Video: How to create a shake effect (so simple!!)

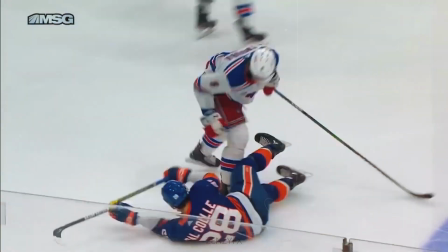[0:00] Pajot with the outlet pass for Del Cole, and he didn't see the Truman train coming.
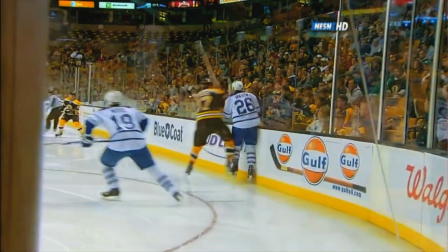[0:05] Over the middle. Oh my goodness, what a hit! Watson takes a huge hit.
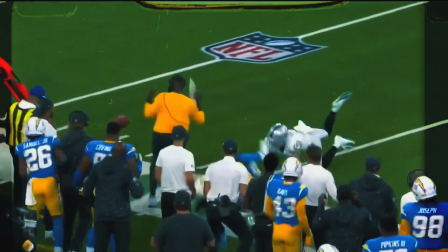[0:11] They're gonna fake Tyler to throw for it, and it was caught and knocked out of bounds.
Hey guys, my name is E. I'm a professional sports videographer, and today we're going to create a camera shake together with no plugins or anything like that. Trust me, it's going to be very simple and easy. I'm going to show you how to do it in Premiere Pro because that's what I edit on, but all the tools and assets we'll be using today are also in Final Cut and DaVinci Resolve. I'm not 100% sure about the other platforms, to be honest, but definitely those two. I personally use camera shakes in my hype reels mostly to exaggerate any type of impact. So whether it's a full-on body check or tackle, or simply someone kicking or hitting a ball or a puck, it adds intensity to the impact and makes my overall video more dynamic. So anyway, without further ado, let's get into it. I'm actually going to create two shake effects with you guys today.
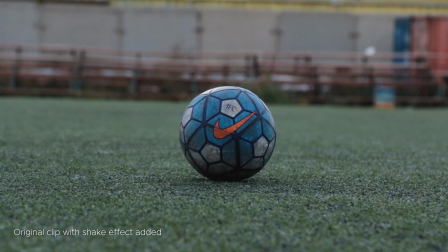[1:09]
The first one is a bit more tamed, a bit more subtle, something you would use on a ball being kicked, for example.
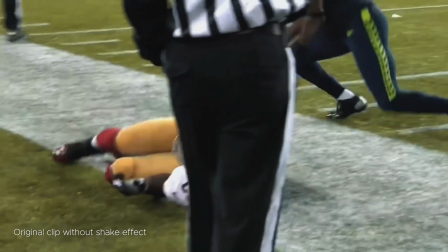[1:17]
And then we'll create a much bigger shake, something you would use on a big tackle or a body check.
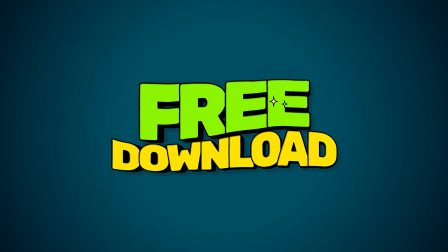[1:23]
And by the way, I will save both of these effects as presets that you can download for free using the link in the description below. So if you're a Premiere Pro user yourself and you can't be bothered creating your own effects, you can just download mine.
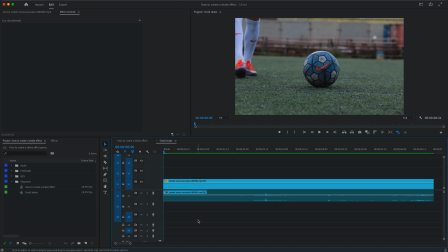[1:38]
Anyway, here we have a clip of a soccer ball being kicked, so the first thing we want to do is find the exact time of the impact on the timeline. But keep in mind that we want the shake to start one frame, maybe even 2 or 3 after the impact.
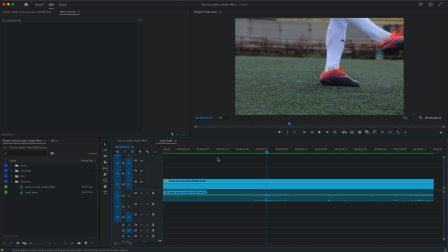[1:54]
Because the shake is a consequence of the kick, so for it to look natural, it should happen slightly after the kick and not during the kick. So what I'm going to do is create an adjustment layer and put it on top of my clip a frame or 2 after the impact.
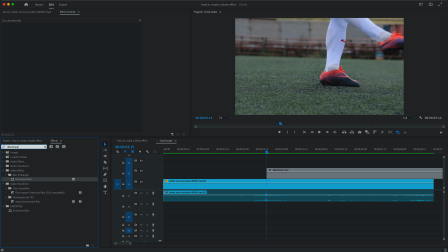[2:11]
Then I go to the effect panel, find the directional blur effect, and apply it to my adjustment layer. Then I go to the effect controls and raise the blur length to 30. Now I can go back to my timeline, select the razor tool,
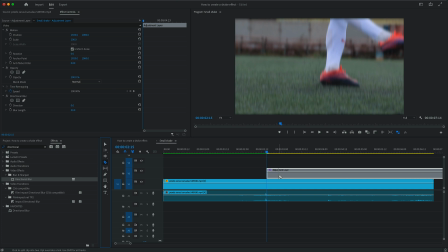[2:27]
and make about 6 or 7 cuts on my adjustment layer, all one frame apart. So basically I'm going to go to the start of that clip, use the arrows on my keyboard to move forward one frame at a time, and make a cut with my mouse each time.
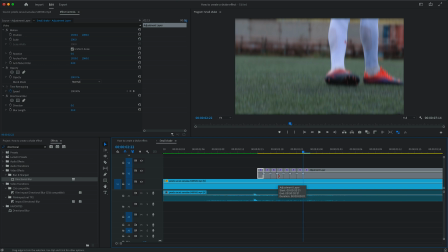[2:44]
Now I'm going to zoom in a little bit because I want to delete most of the clips to ultimately be left with only 3 one frame long adjustment layer clips.
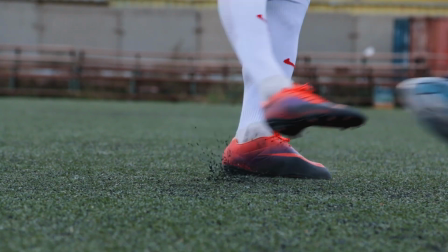[2:55]
And there you go. I think that looks pretty good. We can even move it one more frame forward to adjust the timing.
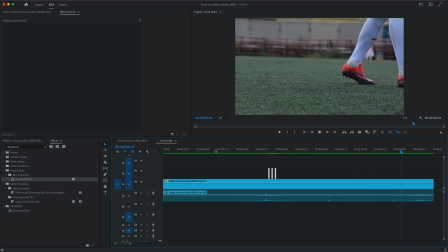[3:04]
Even better. By the way, keep in mind that you can play with the values and durations as you see fit.
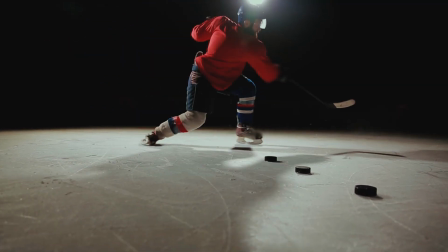[3:11]
For example, here I have a clip of a hockey player taking 4 slap shots and getting closer to the camera each time.
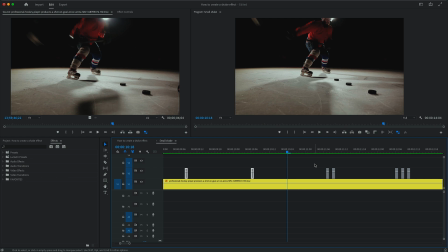[3:18]
So I only used 1 frame of shake on his first 2 shots, 2 frames on the 3rd shot, and then 3 frames on the last one. Again, the idea is to be as realistic as possible, because the shake gets bigger and bigger as he's getting closer to the camera.
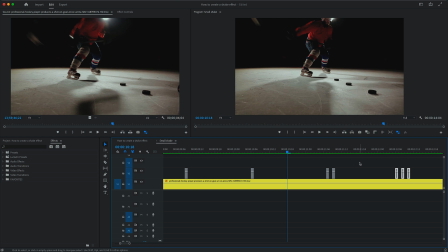[3:37]
FYI, another way to add intensity to your impacts is to use sound effects.
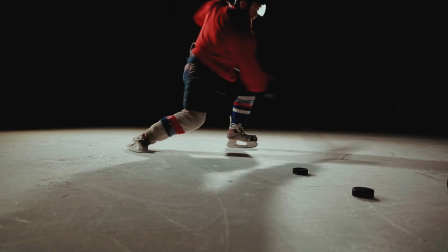[3:42]
For example, this particular clip we just used doesn't have any audio.
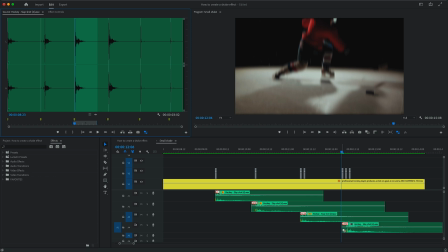[3:47]
And even with the shakes, it really isn't as impactful as it could be, in my opinion.
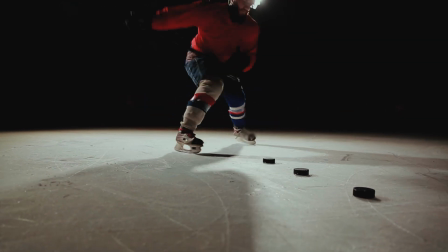[3:53]
But if we add some sound effects, all of a sudden, the shakes feel much more real.
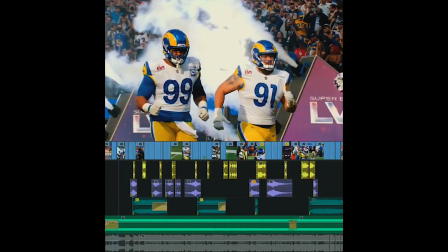[3:59]
And in case you didn't already know, I created a sound effects pack completely dedicated to sports
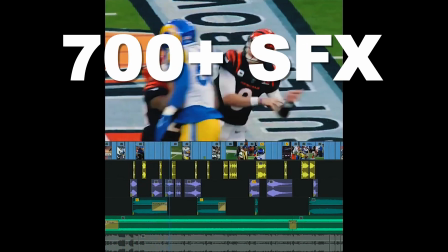[4:05]
videography with over 700 sound effects covering 12 sports and 4 bonus categories.
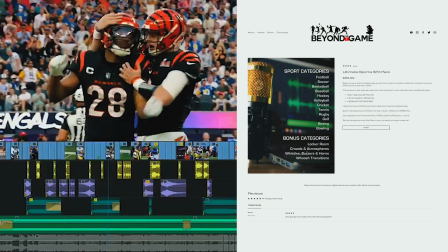[4:12]
And I sell this pack on my website beyondthegame.tv,
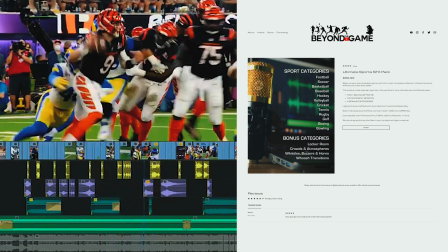[4:16]
so make sure to check the link in the description below if you haven't bought the pack already,
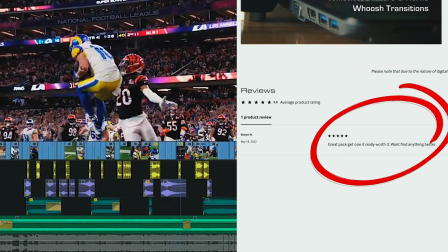[4:21]
because it's a must-have for anyone who loves to edit sports videos.
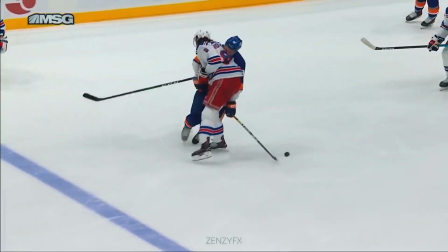[4:28]
Okay, so now let's get into the big stuff. When it comes to a big collision like this, the concept is pretty much the same.
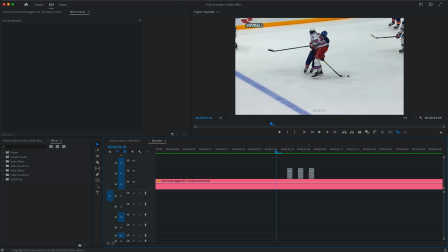[4:35]
But what I tend to do is make the last adjustment layer clip 2 frames instead of 1, and push the blur length to 45. And I might even push the blur length of the second adjustment layer clip to 35 or 40.
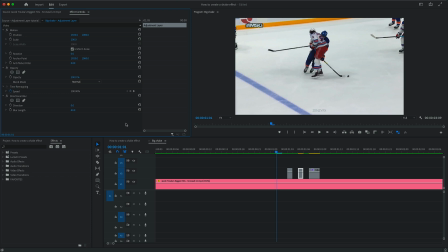[4:51]
But of course, this is all very subjective to your own taste and to what's going on in your clip.
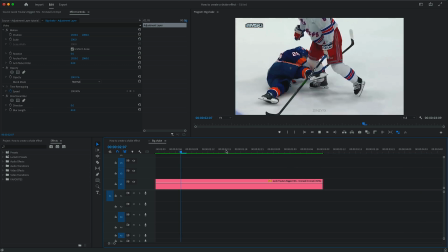[4:56]
So feel free to adjust the blur length and the number of adjustment clips as you see fit.
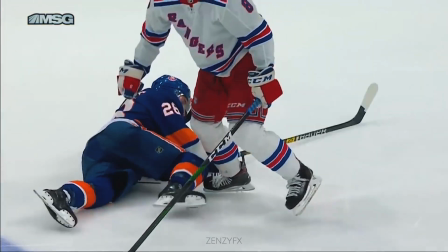[5:02]
Just keep in mind that less is more if you want it all to look natural in the end.
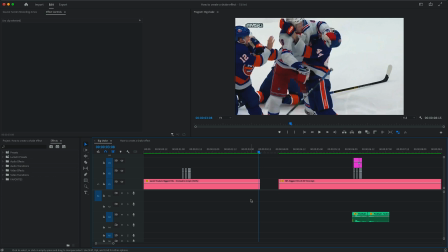[5:07]
Speaking of natural, to make the whole thing look much more natural, I'm gonna adjust the direction of the blur to the direction of the action in my footage.
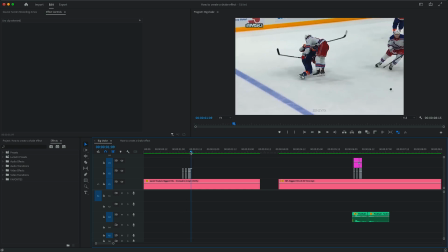[5:17]
So basically, if the impact is the result of a mostly vertical movement, like it is here, I can leave the direction of each blur effect to the default 0 degrees.
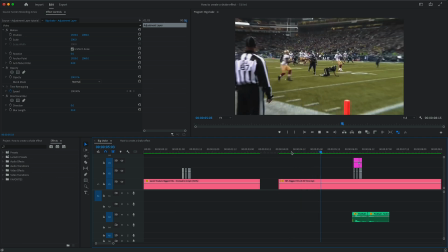[5:29]
But if the action in my clip moves from left to right or from right to left,
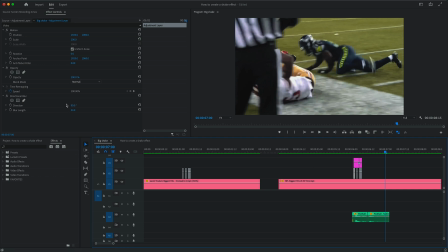[5:35]
I'm gonna change the direction of each blur effect to 90 degrees. And if you want, you can even add more chaos to the mix by putting an RGB split effect on top.
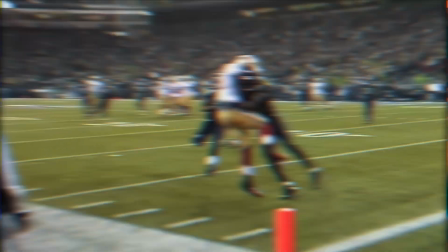[5:47]
And to learn how to do the RGB split effect or to simply download my free preset,
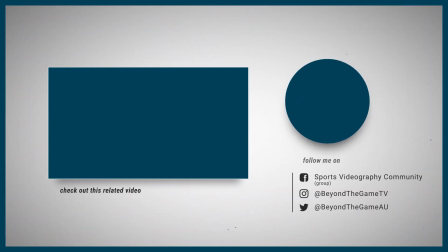[5:52]
just click on the video up on your screen right now, and I'll see you guys there.